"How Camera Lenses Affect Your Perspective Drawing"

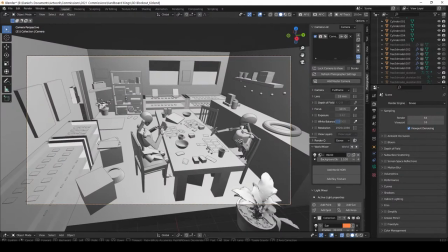Being aware of how lenses affect perspective is super important when creating any kind of art.
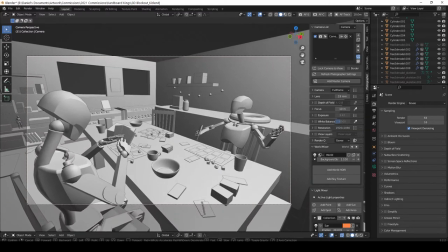It'll help you to plan your shots better and also have more control in the visual language of what you're trying to communicate.
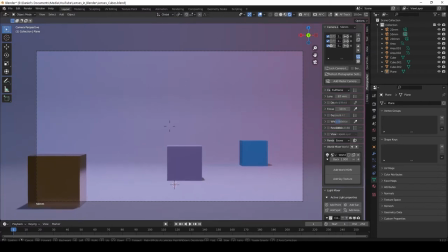In this video we will take a look at how focal lengths work and how it changes the perspective of a particular shot.
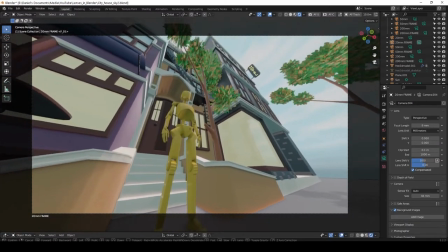My hope is that it'll help you understand what's going on under the hood so that you can use it in your own art and projects.
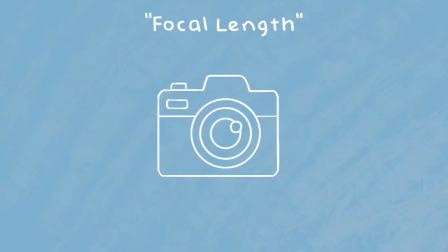Let's begin. On cameras you might have noticed this term called focal length and a bunch of numbers like 15mm, 50mm or 200mm. So what do these actually mean and what do they do? Let's first take a look at a very basic diagram of two different lenses shown from top down.
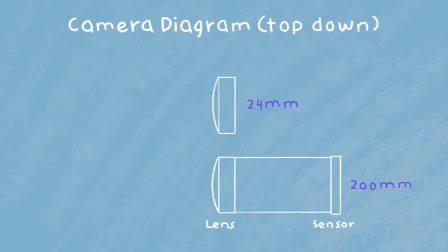The drawing might not be entirely accurate and it's definitely not to scale but I just want to illustrate a point here. In this example we have a 24mm lens and a 200mm lens indicated by the actual length here. As light passes through these lenses into the sensor it's going to do so in a way kind of like this.
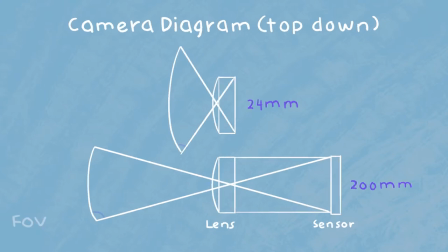Now you can already see that these two produce very different angles and that's purely because of the focal length. The 24 millimeter lens is known as a wide angle sitting at 84 degrees and the 200 millimeter lens is known as a telephoto sitting at 12 degrees.
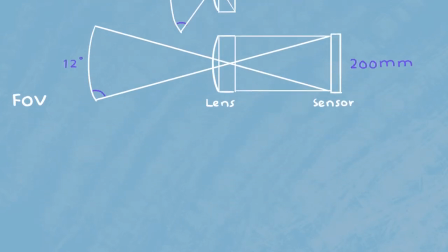One thing that's super important to note is that 50 millimeters is the normal view seen by the human eye.
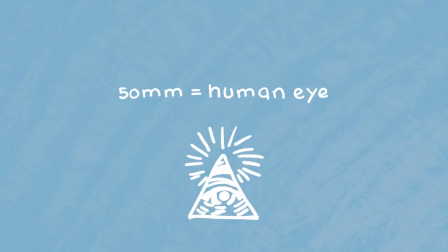Anything above or below 50mm is going to distort the image in perspective.
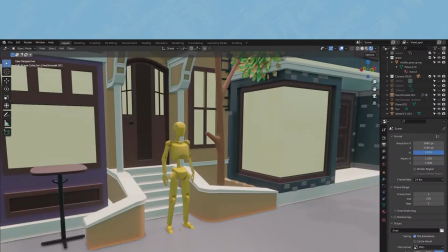So, how does this affect our images? Well, I've set up a basic scene here in Blender of a small apartment block and a character standing on the street.
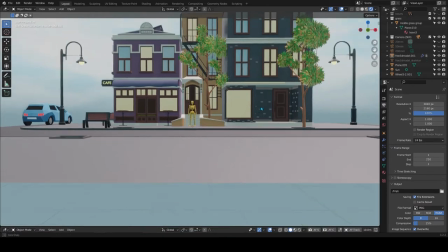Let's say we were across the road from this character and we were at the same eye line. I'm gonna set up three different cameras.
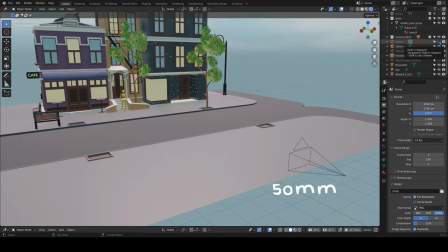One is gonna be at 50 millimeters, since it's what we'd see, then a wide angle at 20 millimeters and And finally, a telephoto at 200mm.
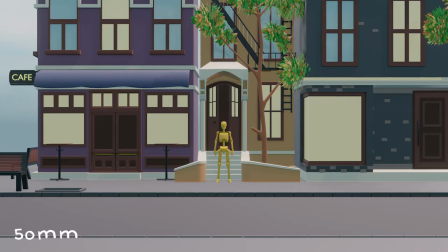When I take the photos, this is what we're left with. All of these photos are taken in the exact same position, so notice how they've affected the image.
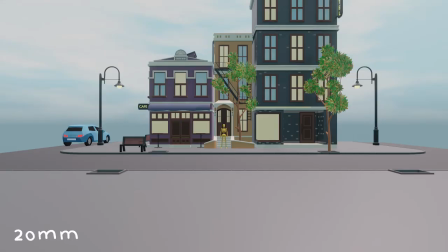On first glance, it appears like it's only zooming in, and that's technically correct.
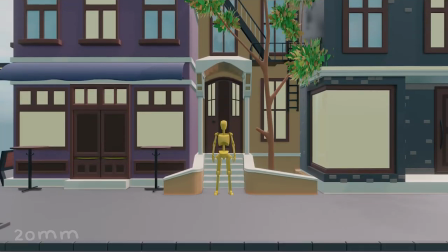But check out what happens when I decide to replicate the same framing for each camera. In these examples, I am trying to get the bottom of the street to touch the bottom of our frames.
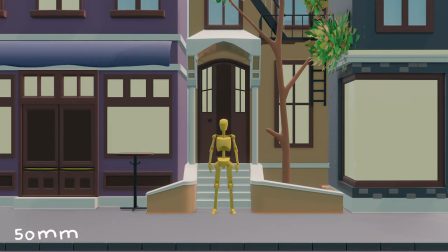This is when we really start to see how changing the focal lengths affects our image.
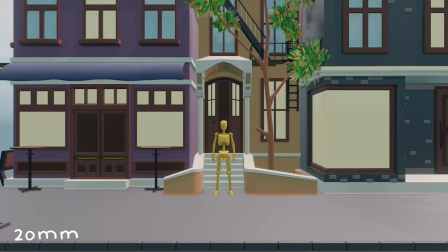The more we increase our focal length, the more things become compressed in the image.
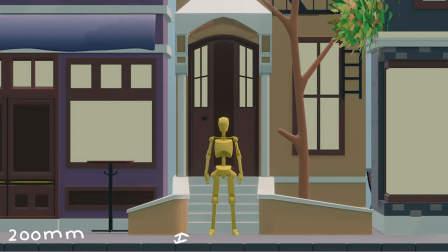You'll notice that the distance between the kerb and our character is shortening, and so is the side of this purple building right here.
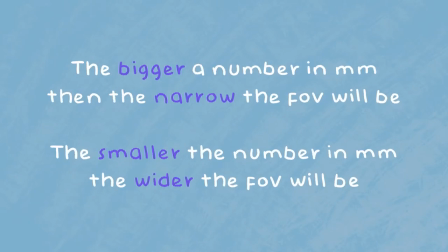Simply put, the bigger a number in millimetres, then the narrower the field of view will be, and the smaller the number in millimetres, then the wider the field of view will be.
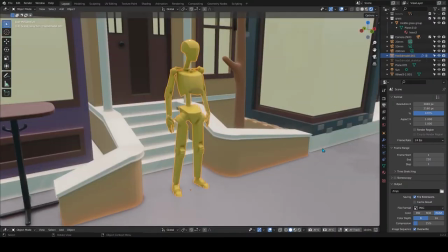So what does this look like when we make our character the focal point instead of the street?
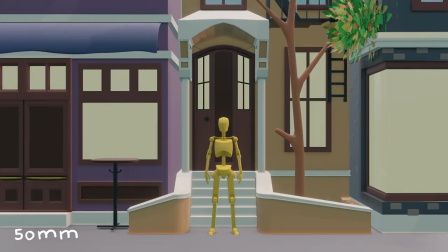Well, as you can see, a character remains roughly the same size, but everything around them becomes more compressed.
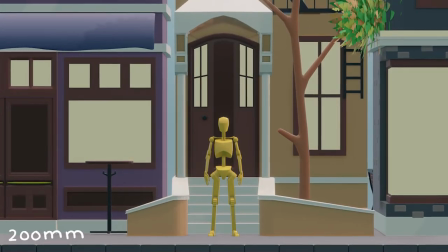A big takeaway I want you to notice is that in the 200 millimeter example, there is a truer sense of scale at the cost of compression.
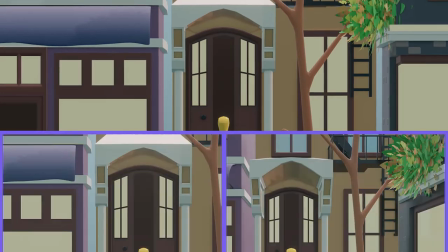Now, I have to be a bit careful here because there are exceptions,
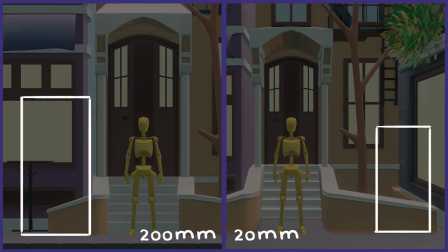but what I mean is the door size is more accurate in the telephoto than it is in the wide-angle lens because it's not as distorted in perspective.
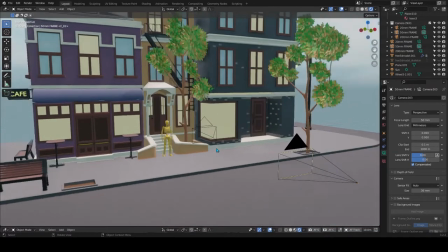But you might be saying, wouldn't the 50mm lens be the most accurate? And yes, that's technically true, but in the context of art,
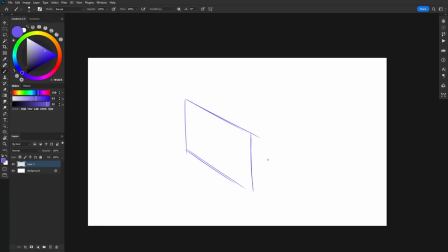it's easier to draw in telephoto because of how everything has become so compressed and flattened that we can actually compare it to each other.
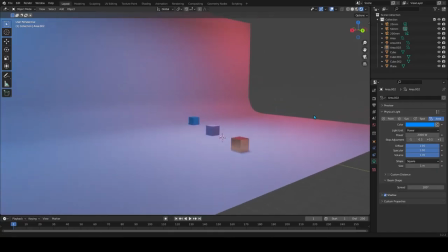I'll expand on this now. In another quick example, let's take a look at how focal lengths affects scale.
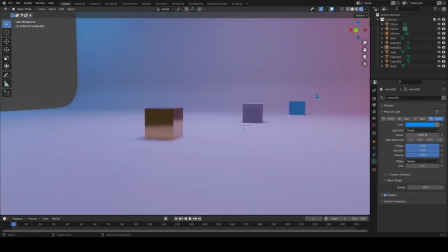So these cubes here are all the same size, but because of perspective distortion, the 24 millimeter lens shrinks the cubes a lot more,
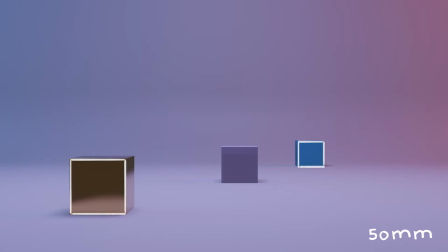the 50 millimeter lens shows an accurate sense of distance as if we were looking at it in real life,
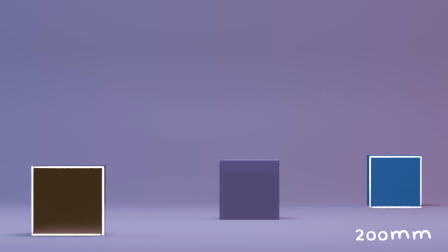and the 200 millimeter lens shows the scale of these cubes in relation to each other. Since the distance between them is compressed, it's actually hard to tell how far apart these are from each other. So while the sense of scale is more accurate as these cubes are the same size, we lose the distance between them and everything is flattened.